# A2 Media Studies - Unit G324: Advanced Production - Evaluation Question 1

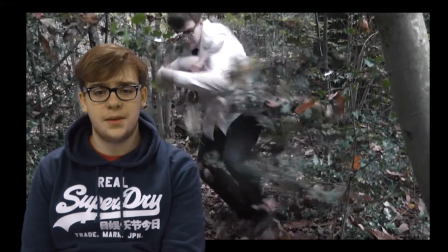[0:06]
When creating my horror trailer, one of my initial aims was to ensure that my trailer conformed to the conventions of the horror genre.
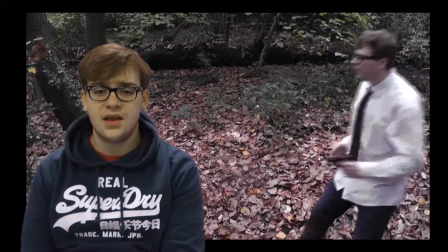[0:12]
In order to ensure that I was successful in doing this, when playing my horror trailer, I took many factors into account.
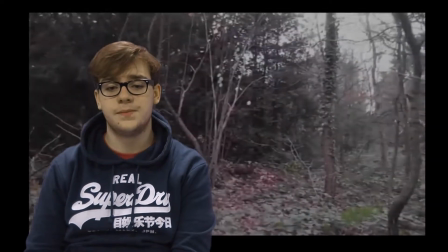[0:19]
The first factor that I took into account when planning my horror trailer was the location. For my location, I used a local wood, which I believe was an excellent location for a horror film. The woods provided plenty of low-key light, which helped my trailer to achieve an eerie atmosphere.
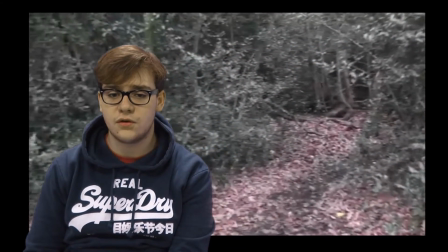[0:33]
Low-key lighting is a convention of the horror genre and features frequently in many horror films,
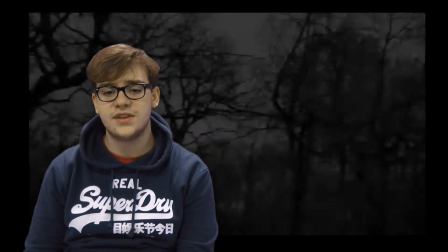[0:37]
as it establishes a sense of hopelessness and disorientates the audience, as the audience is unable to see everything that is in shot.
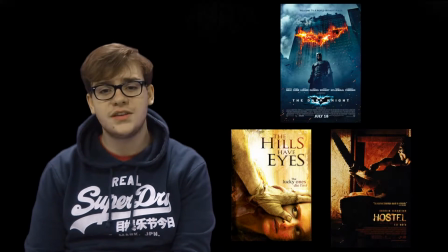[0:44]
When analysing my 3 trailers before creating my horror trailer, I took inspiration from many of the shots, effects and costumes that I saw within the 3 trailers.
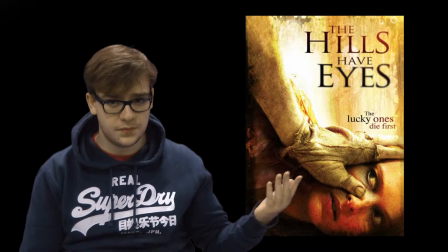[0:53]
The 3 trailers that I analysed were The Hills of Eyes, Hostel and The Dark Knight, an action film.
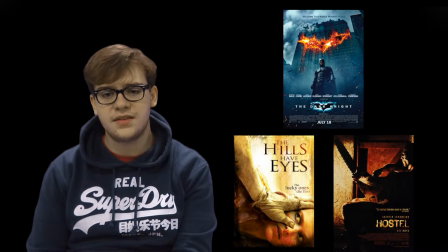[1:00]
Whilst playing my horror trailer, I took many of the techniques that I had seen used in these trailers into consideration. For example, the second factor that I took into account when creating my horror trailer was camera shots.
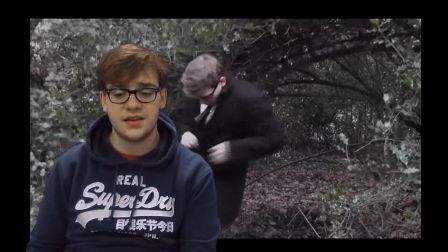[1:12]
Frequently in horror films, camera shots are used to convey the power struggle between the antagonist and the protagonist through the use of high and low angle camera shots.
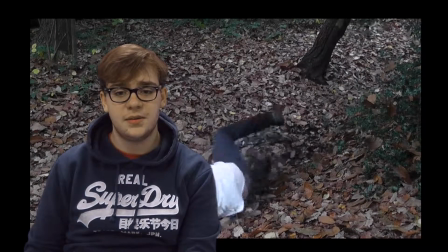[1:19]
In my trailer, I tried to incorporate this technique as I believe that it would put a clear emphasis on the power struggle between the 2 entities.
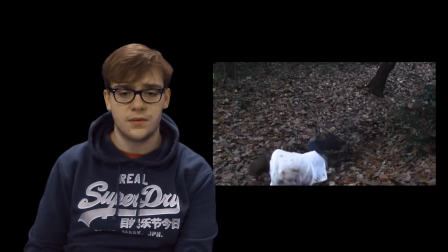[1:26]
As you can see in the shot behind me, we have a high angle shot of the protagonist falling over, whilst comparatively, here we have a low angle shot of the antagonist running through the woods.
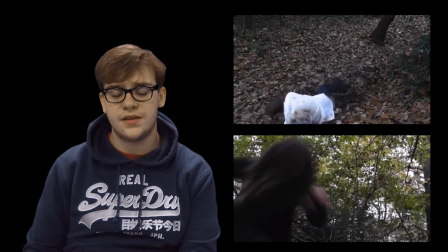[1:35]
The high angle shot connotes that the protagonist is in a position of weakness,
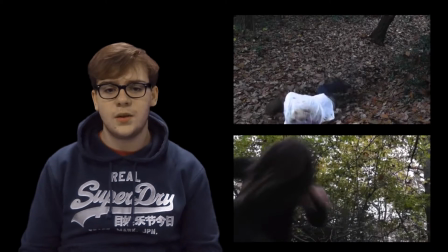[1:39]
i.e. the fact that he's just fallen over, and the low angle shot of the antagonist connotes that they are in a position of power, as they are in the woods, which is familiar territory for them. For these shots, I took inspiration from The Dark Knight, one of my 3 trailers that I analysed,
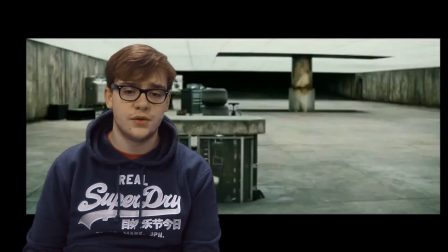[1:54]
as frequently high and low angle shots are used to convey the Joker's dominance over the Batman, for example, in the shot behind me. What is more, when creating my horror trailer, I tried to apply many different filming techniques.
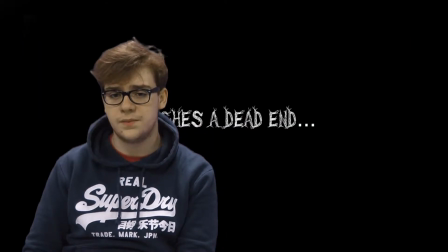[2:08]
As I was unable to gain access to tracking equipment for my trailer, I used a tripod to try to create panning effects in my trailer.
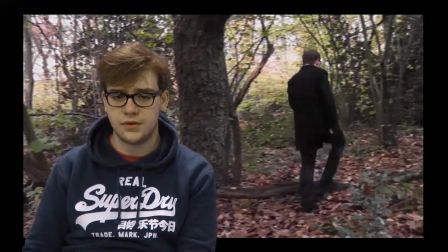[2:15]
I also aimed to represent the horror genre through the type of camera shots that I featured in my horror trailer. For example, in this point of view shot behind me,
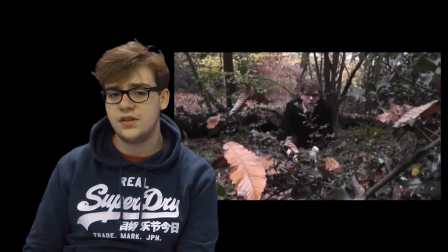[2:25]
point of view shots such as these feature frequently in horror films, as they allow the audience to see through the eyes of the antagonist without the audience seeing the antagonist's face. When creating my horror trailer, I also wanted to ensure that my typography was representative of the horror genre.
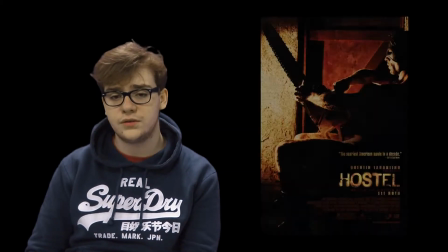[2:40]
For this, I took inspiration from Hostel, one of the horror trailers that I analysed.
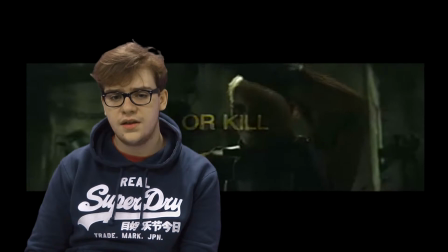[2:45]
In the Hostel trailer, as the action on screen intensifies, the typography on screen jumps out, shocking the audience, as you can see in the shots behind me.
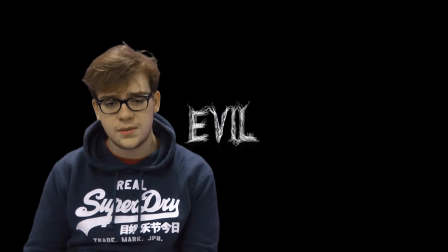[2:54]
For my horror trailer, I used a similar effect, as you can see. As the trailer progresses and the narrative develops, the text changes from calm to dramatic.
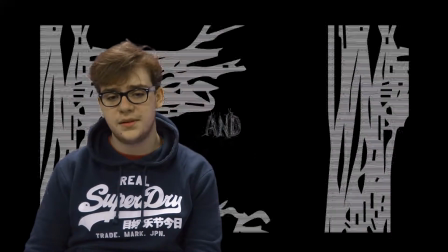[3:04]
I use this technique as I believe that it adds suspense to the trailer and captures the audience's attention. Music also played an integral role in my horror trailer, in building suspense, and when deciding what soundtrack to use,
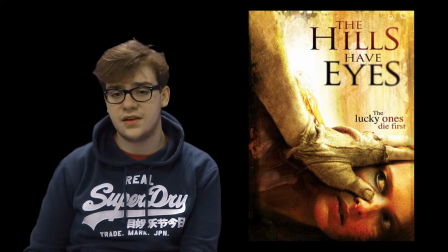[3:16]
I took inspiration from The Hills of Eyes, one of the 3 trailers that I analysed, as I separated my soundtrack into 2 sections.
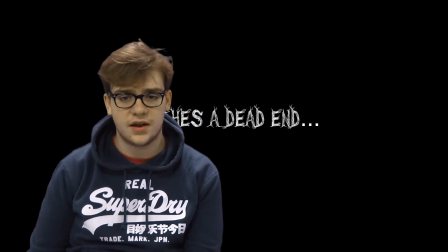[3:23]
Firstly, we have an eerie forest ambient soundtrack, which plays through the first half of the trailer.
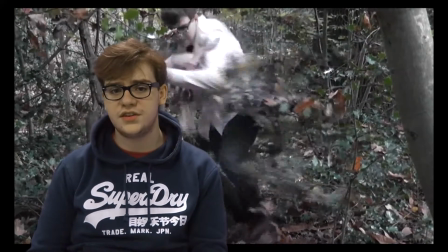[3:29]
And then in the second half, the music suddenly shifts to a fast-paced orchestral soundtrack.
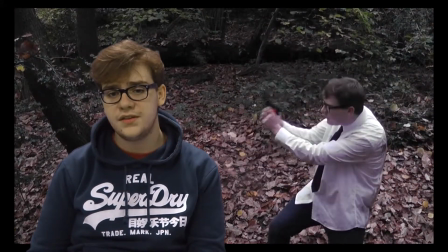[3:34]
This conforms to the conventions of the horror genre, as frequently, this 2 soundtrack technique is used to disorientate the audience and to build tension.
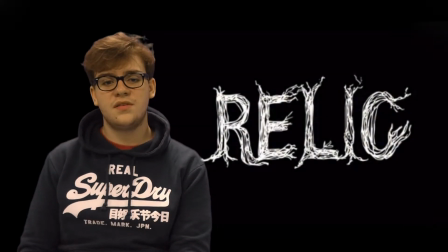[3:43]
The typography used in my theatrical trailer represents the film's narrative, as the typography is meant to represent tree branches.
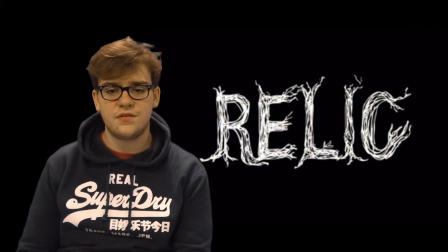[3:51]
I use this font as I believe that it represents the woods where my film is set,
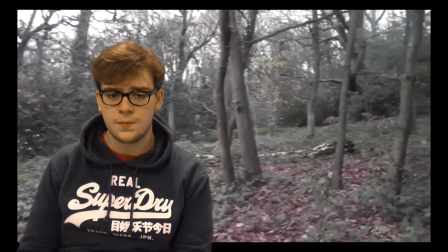[3:55]
and the branches featured within the typography look somewhat like a hand, for example here,
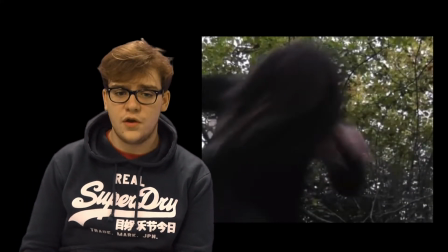[4:01]
which links to the ghostly entity in my horror trailer, who manipulates the woods to their will to capture their victims.
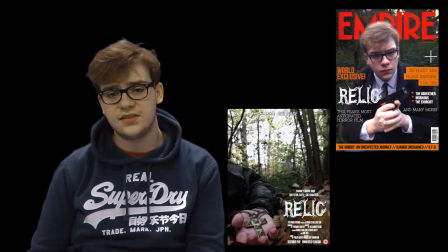[4:07]
My poster and magazine cover were also extremely important when undertaking my practical project, as I wanted them to conform to the conventions of the horror genre.